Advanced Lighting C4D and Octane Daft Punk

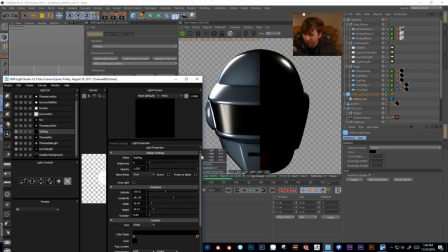8:14 We have this kind of flag, which the flag is just a, I believe I use the gradient light. Probably use the dark light maybe to create flags with, but I just use this gradient light and then just turn the values all the way to black.
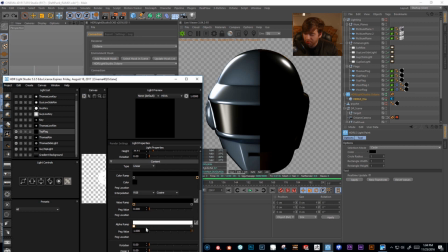8:33 Okay, the alpha ramp, this is just talking about alpha, not color information. So, and then you can see I just put it to over and put it into position.
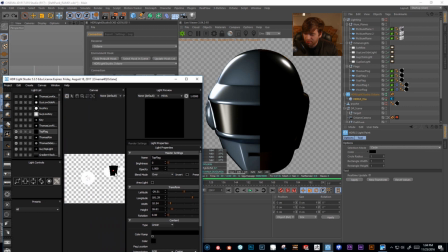8:44 And you can see this is kind of our canvas building right here. And that's the light blocking the top light.
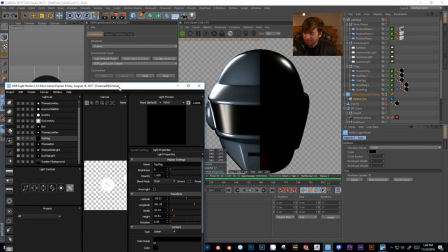8:51 Okay, so again, the light paint makes this extremely, extremely fast to place these.
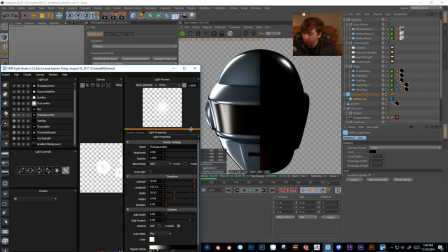8:58 And then you can tweak here in the settings. Okay, so I have this kind of low rim for Thomas, just to kind of block out his cheek area. You know, I'm just trying to create interesting shapes here with my lights. Light painting, right?
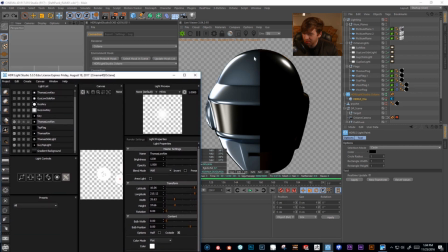9:11 We're painting with light, literally, and we're trying to just bring out the volumes here. So I have this key light, which kind of hits both of them. And in post, I'm actually eliminating this on Guy's shield, just so we can create an interesting look, kind of basing it off the album artwork.
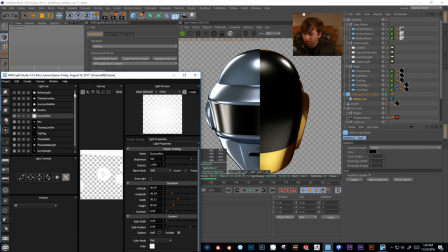9:31 Now we're kind of blocking out Guy's side. So we have the brightness levels, and of course, we're still using that opacity ramp to create this kind of gradient look here on the shader. And I'm going to show you the shaders because they're not super complex, but they're interesting enough to talk about to add in different variations of color.
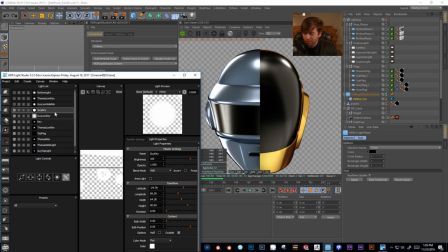9:51 And you can see here it's really starting to come together as I add this other key light. Let me just turn this on and off just so you can see where that's coming from. Okay, so that's kind of just falling and hitting this shape, and it's reflecting it in the shield, which again, you know, post is great for just being able to take what you want and cut out what you don't need.
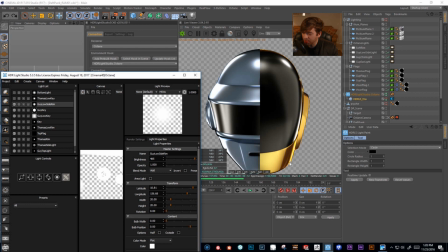10:10 Okay, so here's a lower side rim. You can see I'm just kind of blocking in some more light here, kind of getting this like gradation of like bright to cutting this off dramatically, and then bringing this up and piping this up again,
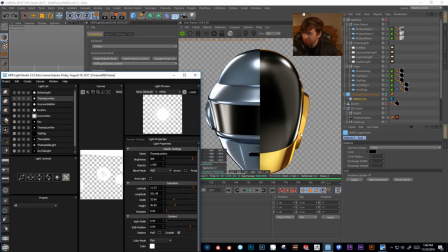10:25 like really bright, and just creating some interesting gradation of tone across this model. That's all we're really trying to achieve. And then I have this key light for Thomas.
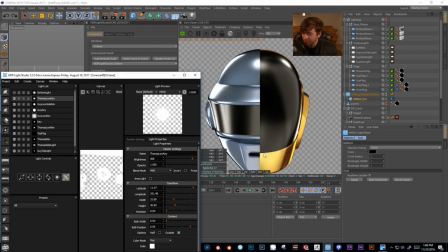10:38 Let me turn this off and on again. You can see that this really kind of brings out his mouth here and just illuminates most of his shape. Okay, and then I just have another bottom light. Let me turn this on and off so you can see.
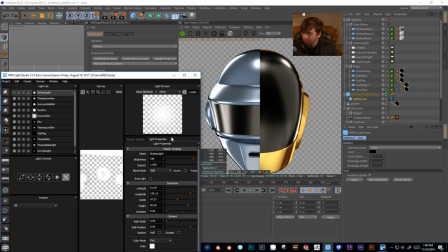10:53 Okay, so nothing too crazy. Let me go ahead and turn off my info. If you just right-click in the viewport and then toggle info. Okay, here's the bottom light again. Okay, so filling out, blocking out this shape, I want this to be clear.
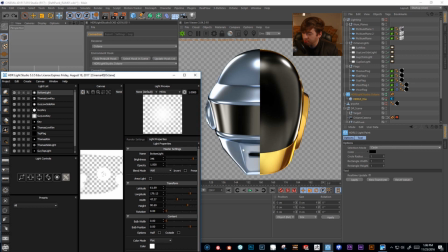11:09 I want these forms, these rigid forms, to be very clear and evident on this model. Okay, all this work that has been modified on this mesh, we want that to show up. We want it to be very clear, and we want this form to read as clear as possible.
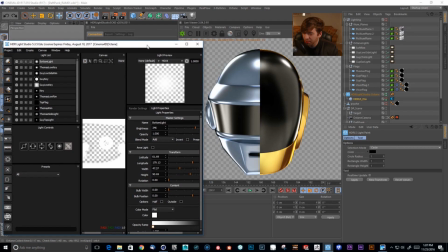11:27 Okay, so just trying to achieve that is easier said than done, right?
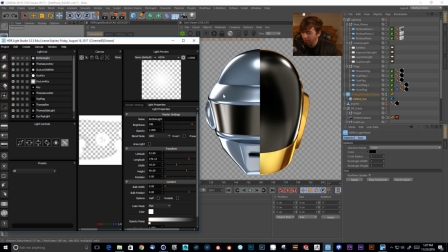11:34 Like, it takes a lot of time to kind of think about why this looks so good and like how we can recreate it in CG. I mean, obviously the album artwork, like, we have that as a reference to go off of, but like, you know, even as an artist, you want to try to improve on what was already made there and trying to nail the likeness.
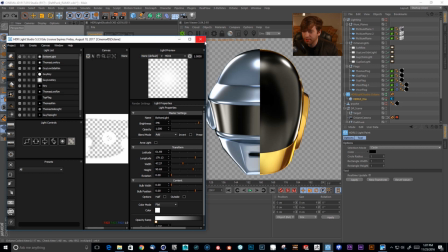11:53 So it's kind of difficult, but it's a lot of fun. I absolutely love doing it. So let's go ahead and we're going to stop the connection.
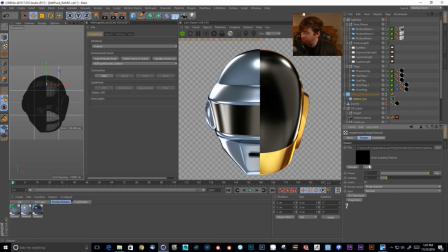12:01 Okay, and if we look at our HDR light now, we should just be, oh, we're still looking at the temp file here. So what I'm going to do is just navigate to the actual EXR file that we shot out from,
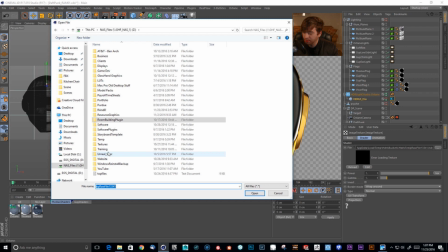12:14 that we actually shot out from HDR Light Studio. So just one moment.